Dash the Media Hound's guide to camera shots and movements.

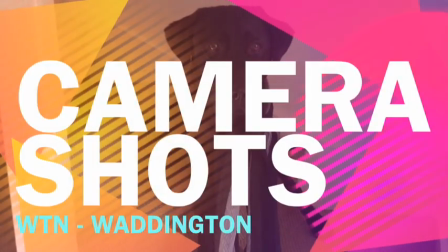(0:00)
This is Dash. Dash is a dog.
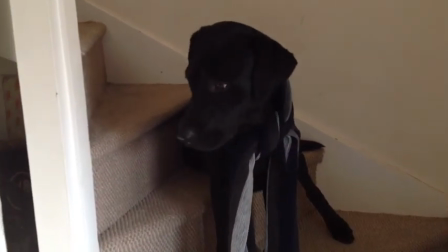(0:04)
Dash's favourite things in life are the Times crossword, media studies and also eating biscuits.
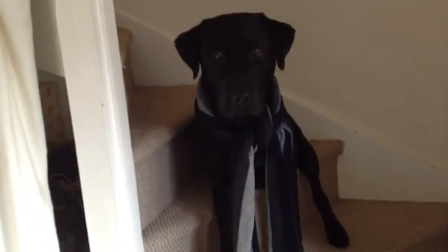(0:12)
Today me and Dash are going to go out and teach you about some of the different camera shots and camera movements.
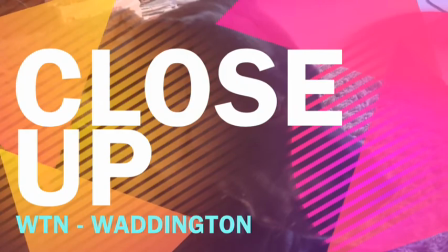(0:18)
You ready to go then Dash? This is a close-up shot.
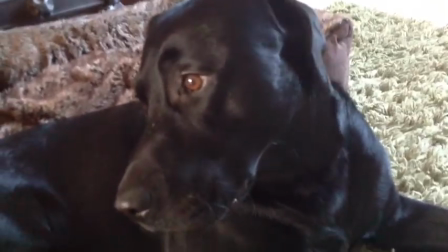(0:24)
In a close-up shot We can see pretty much all of the head of the character that we're focusing on.
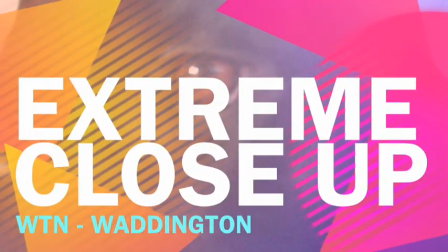(0:31)
Dash! This is an extreme close-up, where you focus in really really close on something.
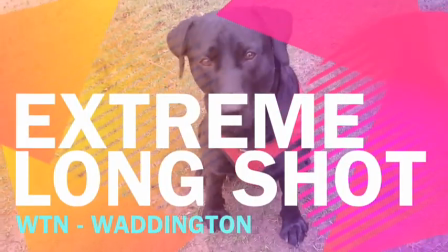(0:38)
In this case, Dash's eye. OK, Dash has just found for me an example of an extreme long shot.
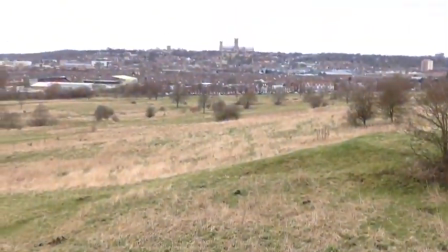(0:45)
It's just over here. So there we go, that is an extreme long shot.
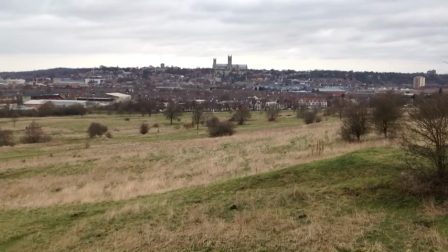(0:49)
We are really really far out and we can see pretty much all of the city over there. often called an establishing shot as well.
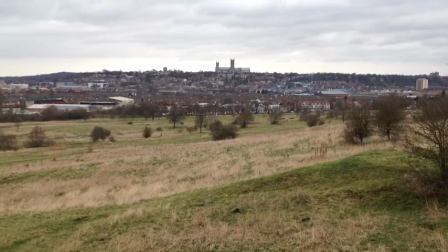(0:57)
It sets the scene for where your film and the action will take place.
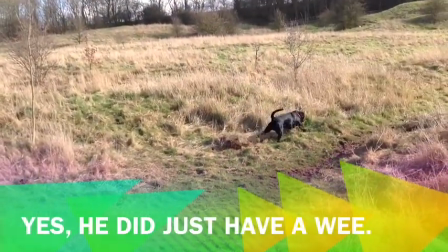(1:06)
Here we see Dash is demonstrating a long shot.
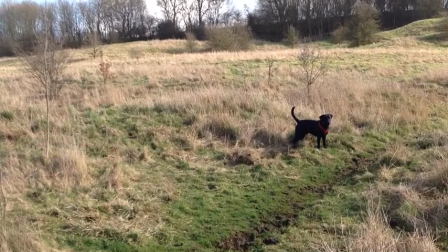(1:10)
We know it's a long shot because it's a little bit closer than an extreme long shot and we can actually see some of the things in the foreground such as Dash here is running off screen.
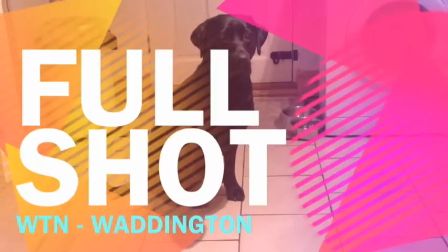(1:19)
We can also see a lot of the background. This is a full shot. In a full shot we can see all of the character that you're focusing on.
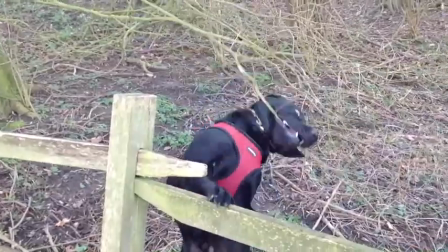(1:27)
Dash is showing you a mid shot now. A mid shot is where you see a character from the waist up and then they're tapping on it.
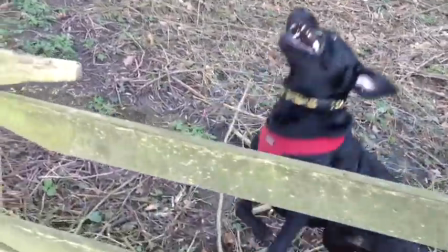(1:35)
There we go, so that is a mid shot. It's a bit difficult with the dog, but you get the basic idea.
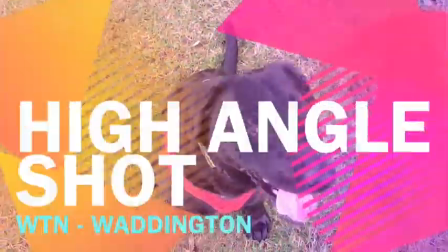(1:41)
Dash don't kill the tree. This is a high angle shot because I'm looking down on Dash.
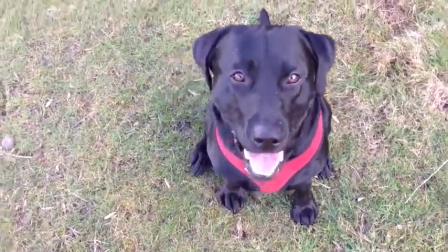(1:48)
He looks small and innocent and weak.
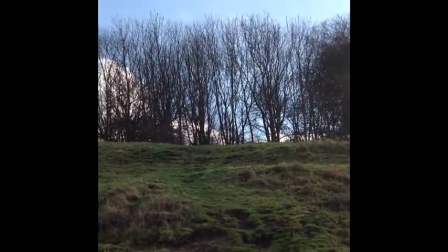(1:51)
This is a low angle shot you'll see that we're very low down and we're looking up at the main action.
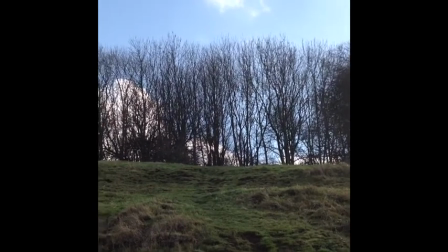(1:59)
Dash!
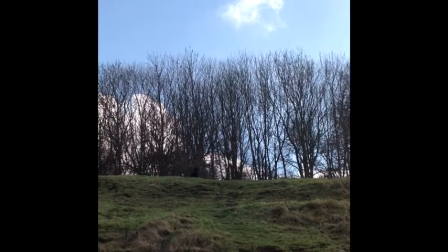(2:02)
Come on Dash!
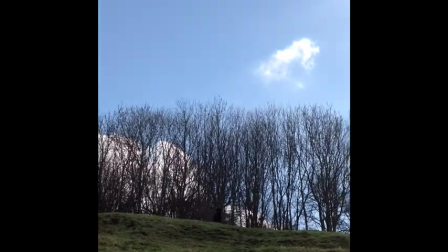(2:04)
So we are looking up at Dash now, he will look powerful and as he comes down closer to us we'll see how to look at him.
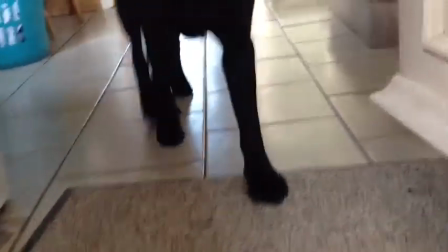(2:14)
A point of view shot is where we see the film from the character's point of view as if we're looking out of their eyes.
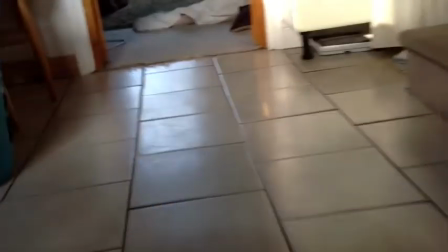(2:21)
In this case we're seeing it through the eyes of a dog.
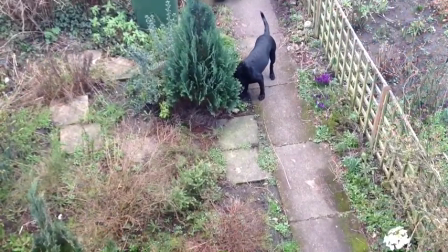(2:26)
This is a bird's-eye view. This shot is taken from high above the particular character you're focusing on.
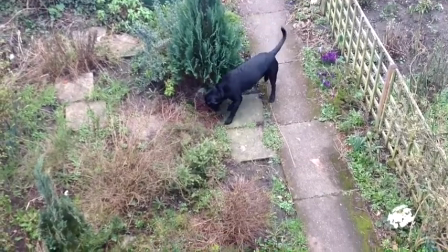(2:35)
In this case a small dog ruining my shrubbery. This is a tilt shot.
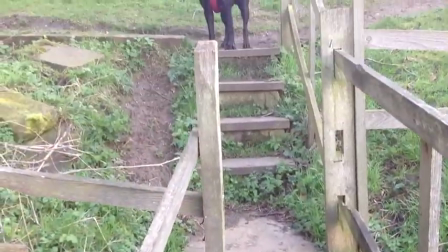(2:41)
You can tilt up or down where the camera moves up. There we see Dash.
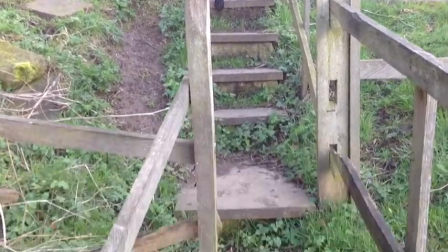(2:46)
So I can tilt up and I can tilt down. So that is a tilt.
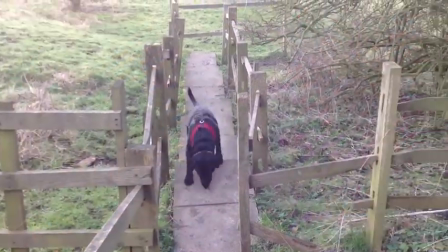(2:53)
This is called a pan, where the camera slowly moves across to one side or the other.
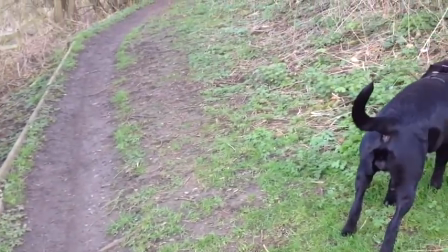(3:00)
That is called panning. And there we go, you can see the dog.
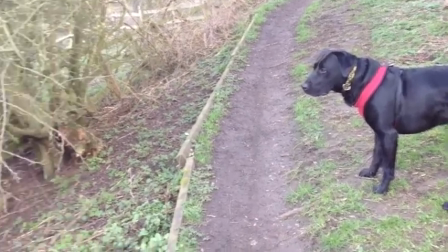(3:06)
Don't pan back the other way now, shall we? Dash loves a good pan.
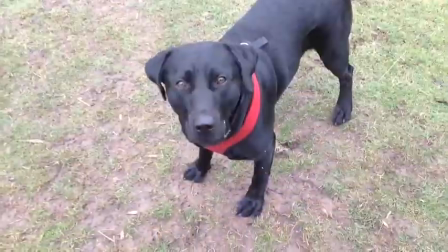(3:14)
Dash also has asked me to explain to you that you can actually combine some of these shots and camera movements.
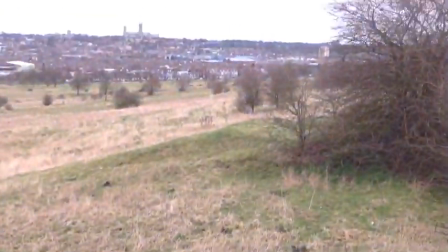(3:19)
So for an example, if we go back to our extreme long shot,
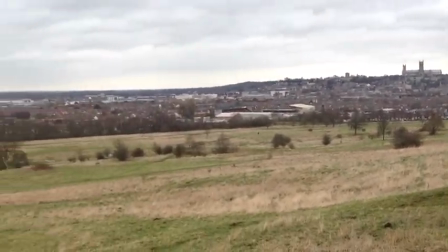(3:23)
you could actually combine that with a pan if you really wanted to make the most of a large scenery or setting.
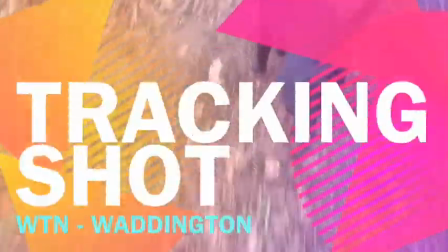(3:34)
This is a tracking shot,
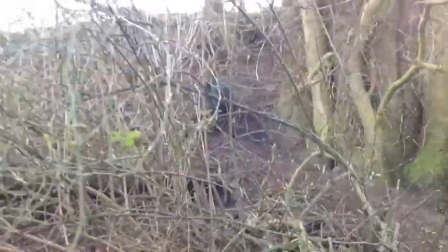(3:36)
it follows the action, follows the character along so I'm following Dash along now as he hunts for squirrels or no doubt something else that he can murder.